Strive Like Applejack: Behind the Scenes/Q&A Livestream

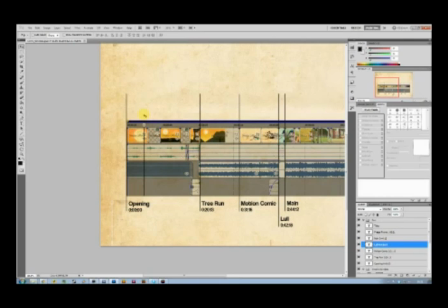And the story is as follows: after a hard day of work, Applejack is resting under a tree, but she is sort of woken up by the sound of stampeding cows and a screaming blue Pegasus.
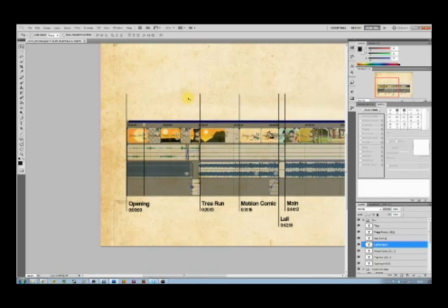This whole segment is very quiet, very subtle, very simple, and it's inspired mostly by classic westerns of Sergio Leone, which is, you know, also where the music is comes from. You can't have Sergio Leone with Ennio Morricone.
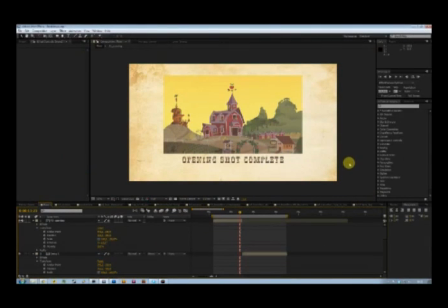Okay, so I'm gonna go into After Effects. This is After Effects, as you've already seen, but you didn't really hear. This is the very first time I've really used After Effects for a project of this size. And I learned a lot about its intricacies, about its quirks, about its workflow, its interface, plugins, how to animate things in it, etc., etc. And all that knowledge was sort of poured into the project. Okay, so we have the first shot right here, and the very first thing the viewer sees is a sun, which is a very classic motif of westerns. We see a sun. It's implied by the colors that it's golden hour and that the sun is setting,
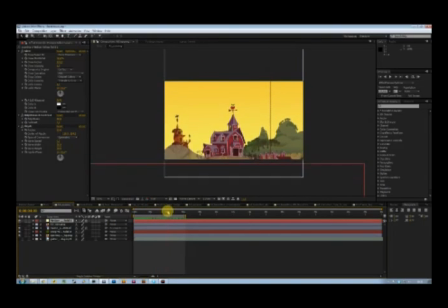and we slowly pan down to the apple farm. At first I had Applejack under the tree here, and so it would sort of pan from the sun to Applejack,
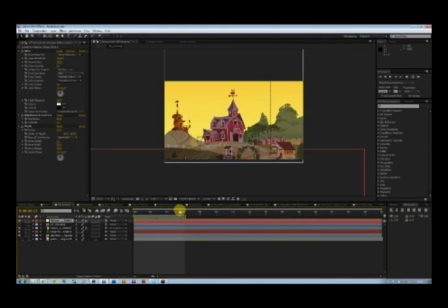but I felt that that was too quick of an introduction. I wanted to really establish a mood and setting, and sort of build up to the big reveal of Applejack. So instead of using Applejack here, I use the farm,
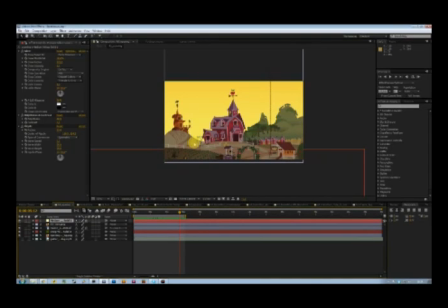which also helps to establish that Applejack is in fact related to the farm. You know, she works at a farm, the farm is hers. So it tells a lot about Applejack herself as well.
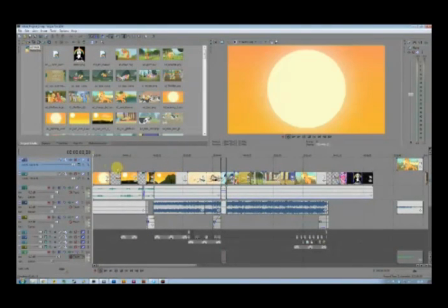Followed by this is the first title card.
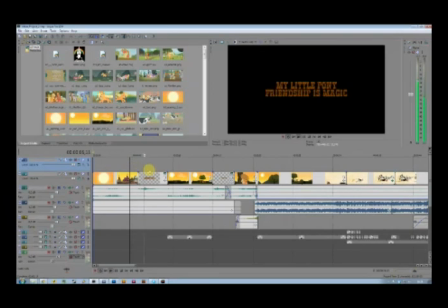It's just a straight cut to a simple text.
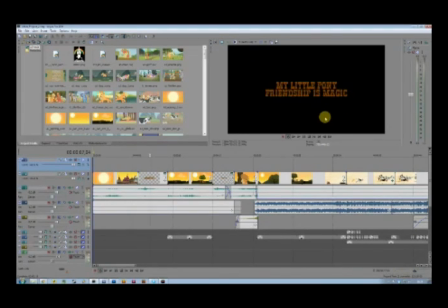My Little Pony Friendship is Magic, telling the viewer that this short is in fact about a certain cartoon about magical, colorful ponies.
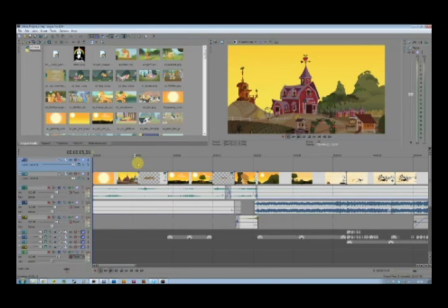There's basically no transition at all. It's just a cut to the title.
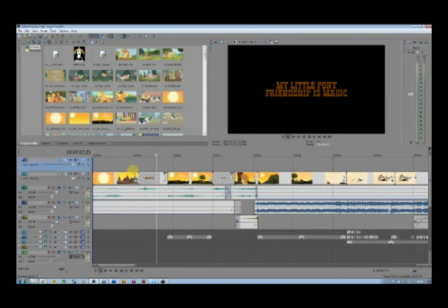There's nothing really fancy about it. If you remember the first draft, that's really started out as something spectacular, something awesome, something great right off the bat.
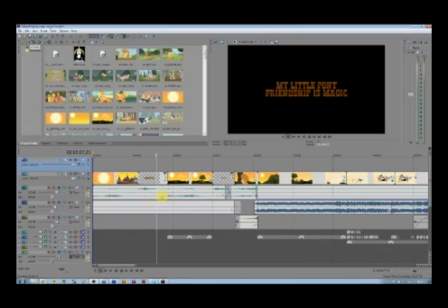And during the development of the first draft, it didn't really feel right. Usually when I undertake a project like this, there's a moment where I go dancing in my seat and go,
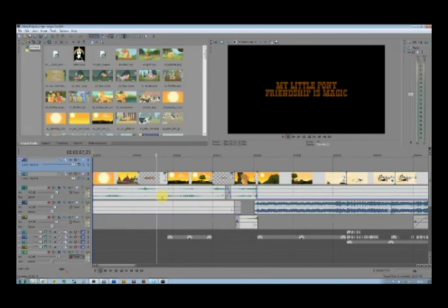this is awesome, I'm really making something great here, yes! But that never really happened. So I basically dropped everything and I started anew,
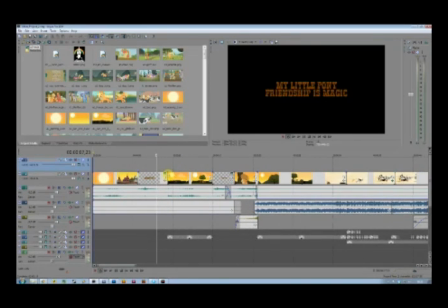which resulted in the thing that you just saw. So basically it's a simple title, nothing fancy. It's very Applejack-like, I think. Followed by this is another straight cut to the following shot.
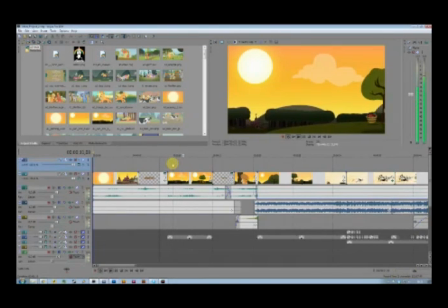Which is sort of the big reveal of Applejack.
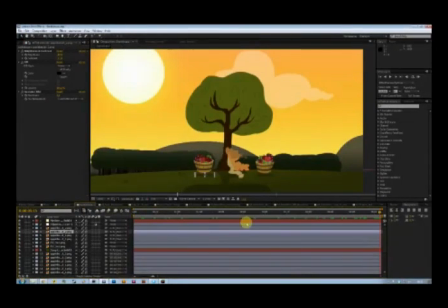Back into After Effects. This is the shot right here.
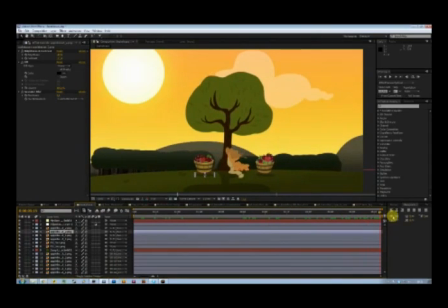Most of the elements that you see here are custom.
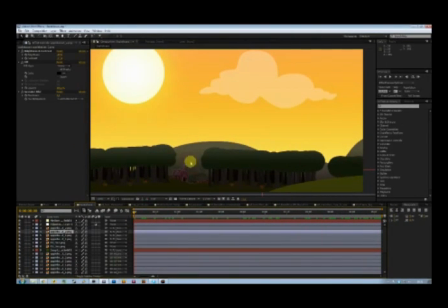The trees are made in Illustrator, as are the background elements here. I should note, by the way, that I am showing you this at half resolution, so as to not to kill my computer. I'm also live streaming, which is really hard on the working memory.
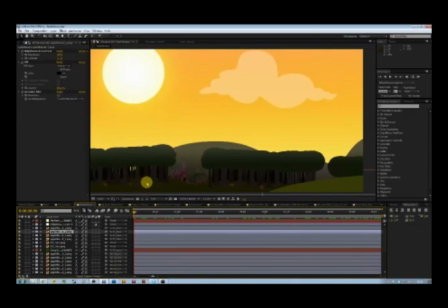Anyhow, the baskets are masked out from the show,
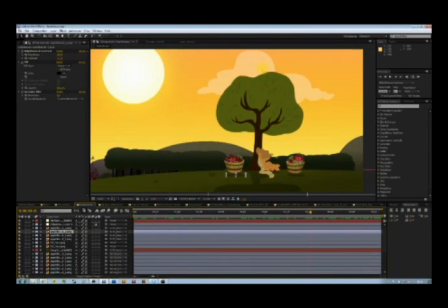and Applejack and the tree are vectors from mlpvectorclub.com. mlpvectorclub.deviantart.com, as is the cloud.
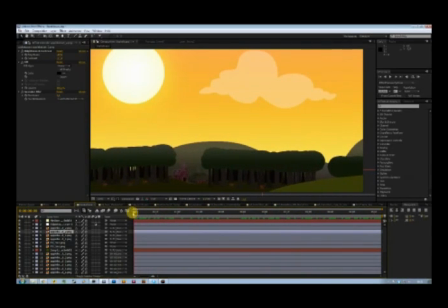So basically, this is the second shot, and it's a radical change in location,
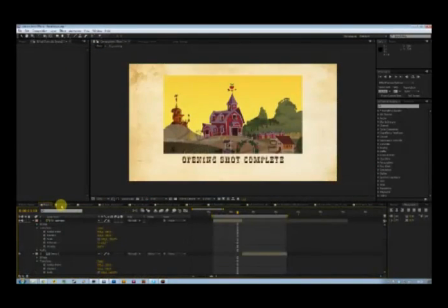and it's a lot different from the opening shot right here, which sort of establishes the farm.
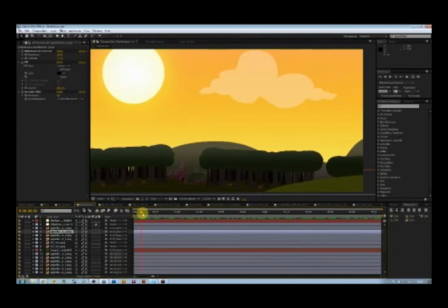And one of the possible dangers you have with changing your location so radically is that you upset the viewer. The viewer starts wondering, okay, where the hell am I? What just happened?
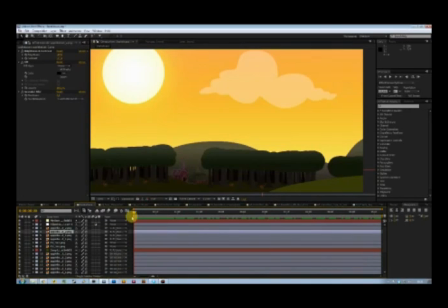Oh, okay, something new is happening, which wasn't what I was going for with this sequence. This was meant to be a slow, methodical, slowly paced, mood setting, establishing
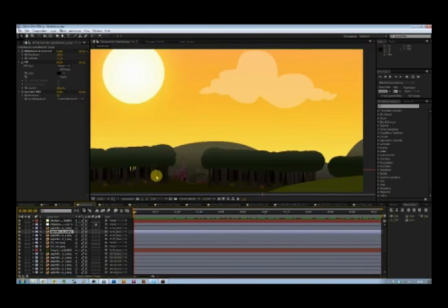segment here. So to avoid that, I place the farm right here in the background between these trees right here. So that the attention is immediately drawn to the farm right here.
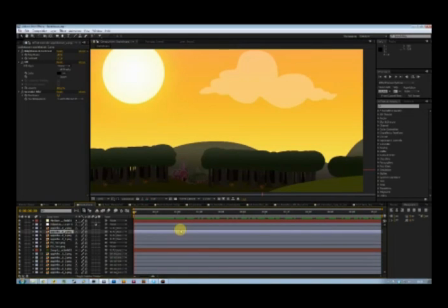So that as a viewer you immediately know where you are, or rather where you came from and where you are now. Okay, so we have already in the shot this hill right here, which as the camera moves to the right
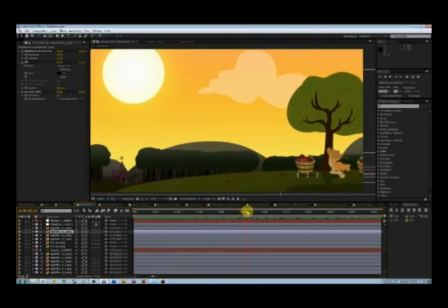is actually revealed to be the foreground, and slowly we move to Applejack.
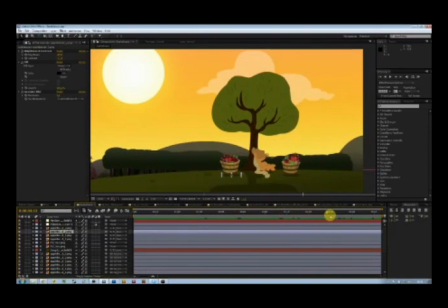The attention shifted from the farm to Applejack right here onto the tree.
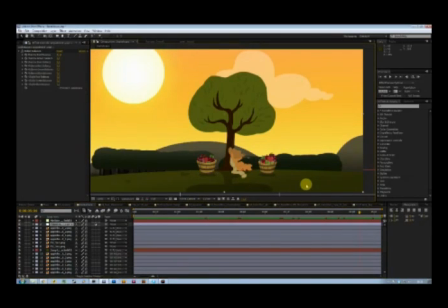Basically it's Applejack chilling under the tree, and it really fits the overall mood I set with the music, I think.
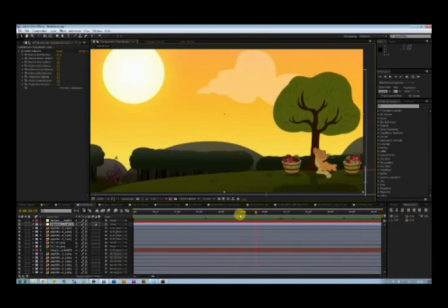And yeah, that's basically it. As you can see, the
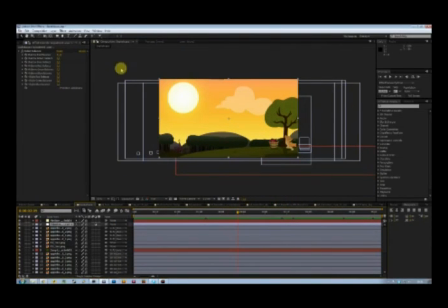background elements, these are these outlines here are the background elements. They just move across the frame right there. They're placed behind each other. Let's see, right here, for instance, is the sky.
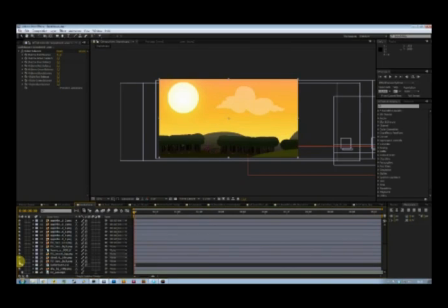These are the back hills. This right here is the farm, and we have a couple of apple baskets.
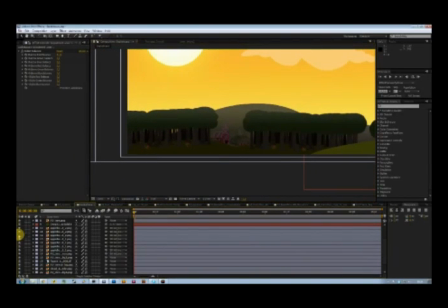Let's see if I can bring it in a little bit closer. A couple of apple baskets.
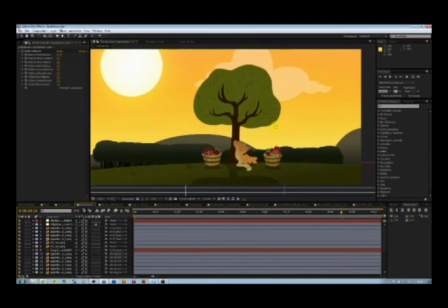Applejack right there, and the tree, that's one layer. And the shadow is basically the same layer, duplicated and scaled,
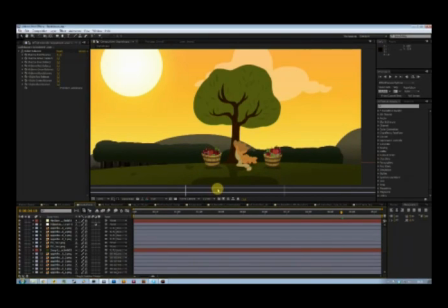plus edited color-wise and opacity-wise to, you know, tell you that it's in fact a shadow.
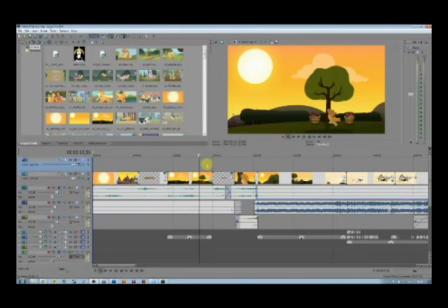Okay, so moving on. These shots are all timed to the music. This tells the viewer that the music defines which shot is shown when. Let's see. Now we go to another straight cut.
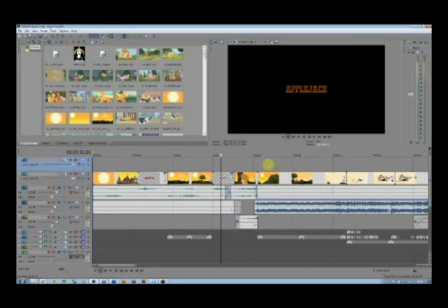Another simple piece of text, Applejack, basically telling the viewer that what he has just seen is Applejack. So it's a very, again, simple cut.